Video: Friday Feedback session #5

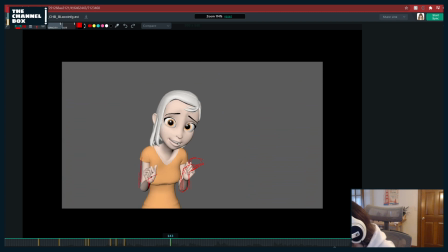you know, is further down here. Or just something, like I would try to play around with like maybe just something different with the hands like here, just that way you're not doing every single gesture like twins together.
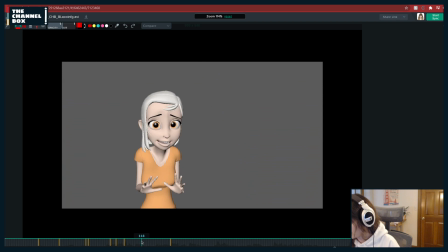Also, something I noticed when I was looking at it, because see, she does this,
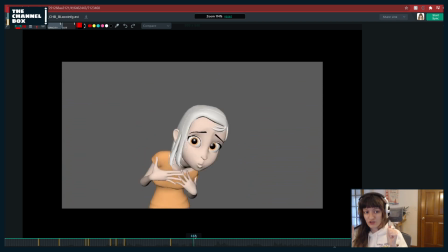heartburn, like she says, it's any consolation, I have heartburn, so it's all the hands doing the same thing, which again, like I said, isn't wrong, but it's just be something to be mindful of like wanting to break it up just to make it more interesting and more appealing.
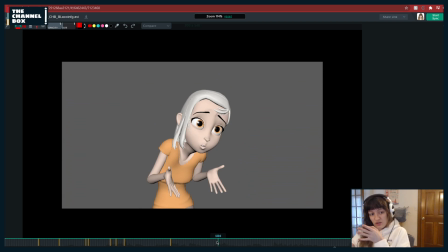Same thing here. This is a little bit different because she's at an angle, so that's kind of nice, and you could like play that up of like really playing up the hands.
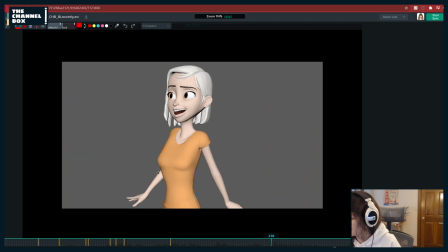I love this. This is a really fun idea.
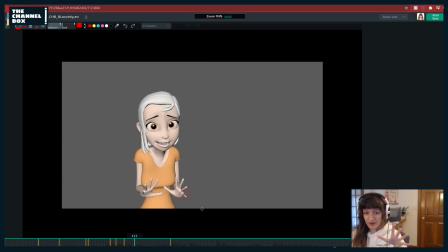Watch out here. I like you're going for like the spread hands, but like her pinky feels broken, and like this one does too.
Radiating.
Yeah, there's just too much space. Like if I have terrifying bony hands, so maybe I can demonstrate.
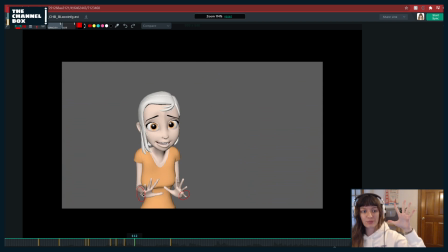But like that, you know, this is max like spread with my hands, like how far I can go. And there's more room like between these two fingers, but like it's really hard to get that big of a stretch between your pinky, especially down. Like this hurts me, right? And obviously it's a cartoon, so it's gonna be exaggerated. But just try to bring that in a little bit more.
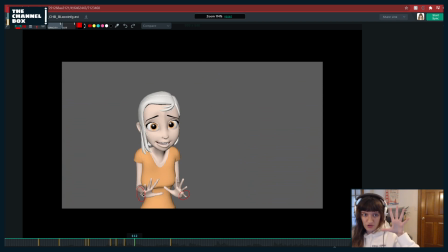So if you do anything, you could do a little flare, but then they come back to rest. But that's something you do like more into like a spline pass. You could do a little overshoot of that pose, but for right now, like just kind of bring those fingers in a little bit.
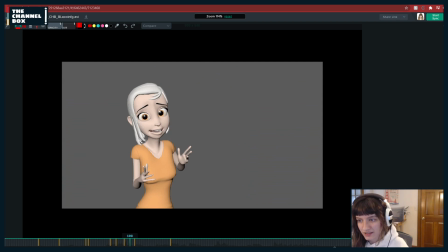Also, I'm looking at the chat. I missed things. Preetham said a question about reference acting. Tips to how to shoot reference. Oh yeah, I can maybe give that like after this critique, just like a few base tips.
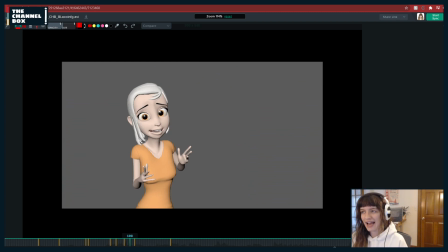I know at one point we are planning to do like a acting and reference shooting like demo, or not demo, but basically like a talk about it. And I think we're even planning on doing a Q&A with like another animator that Sin knows.
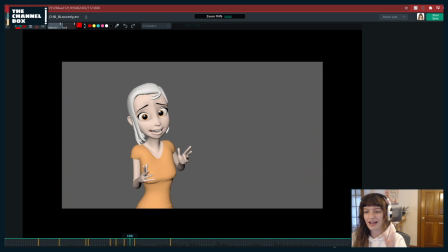I forget their name off the top of my head right now. 2 other animators that Sin knows that are really good actors, and she wants me and them to get together and like just talk about acting. So that's something in the future I think that we do have lined up to do, but we just have no date with yet. So that'd be cool. But yeah, like after this critique, I'll give a little rundown of like my top 5 tips,
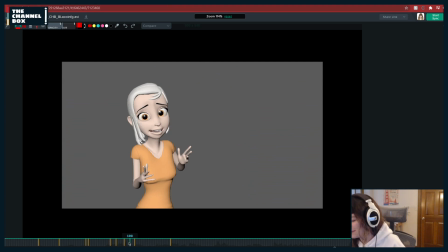Madison's top 5 for reference and acting. Because I do have a lot of tips because I was an actor and an actress in a past life, so. And also someone asked, where did I get my hoodie? I got this hoodie a long time ago.
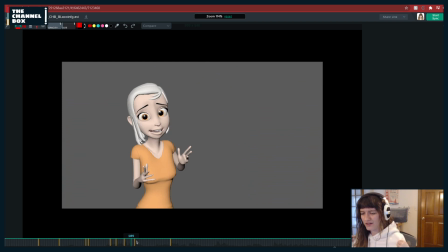I think, I forget. A company called Jalt, I think? Jalt? I don't know. It's been a long time I've had this hoodie. I like oversized hoodies. But it's got a little truck with like a little ice cream truck with a banana and a gorilla driving it, which makes me happy.
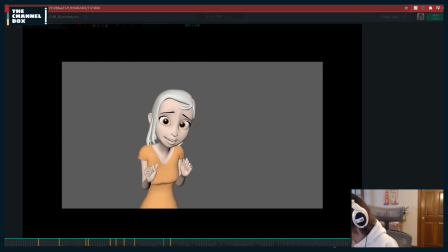And if it is any consolation, I have heartburn that is radiating.
Just like a little thing, I keep giving face notes that I said I wouldn't, but to keep in mind, like as you go forward, try to always cut in on one side of like,
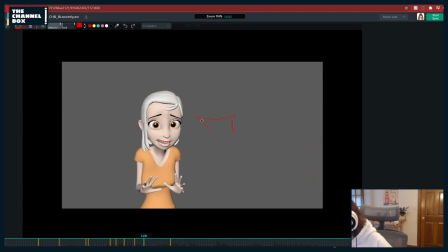especially a smile with eye always looks better if you like cut in like this, just to like make it more graphic, even if it's cheated. Usually like using the Z depth on the mouth corner, like she has those like mouth corner controls here and here.
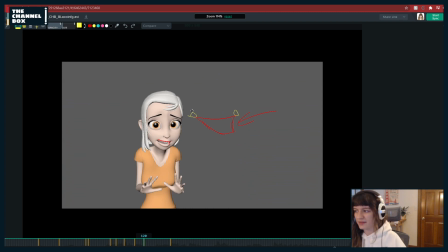Using the Z depth on that to like push it back is good. And then like using the macro controls to kind of like shape in that. It just looks way more appealing than this, you know?
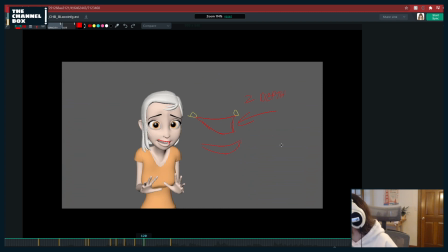Even this, I kind of like accidentally made it more graphic than I wanted to do, but it's just a little trick to kind of make your poses look more graphic.
Constellation, I have heartburn that is radiating me.
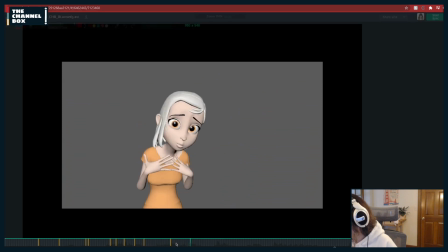Constellation, I have heartburn that is radiating.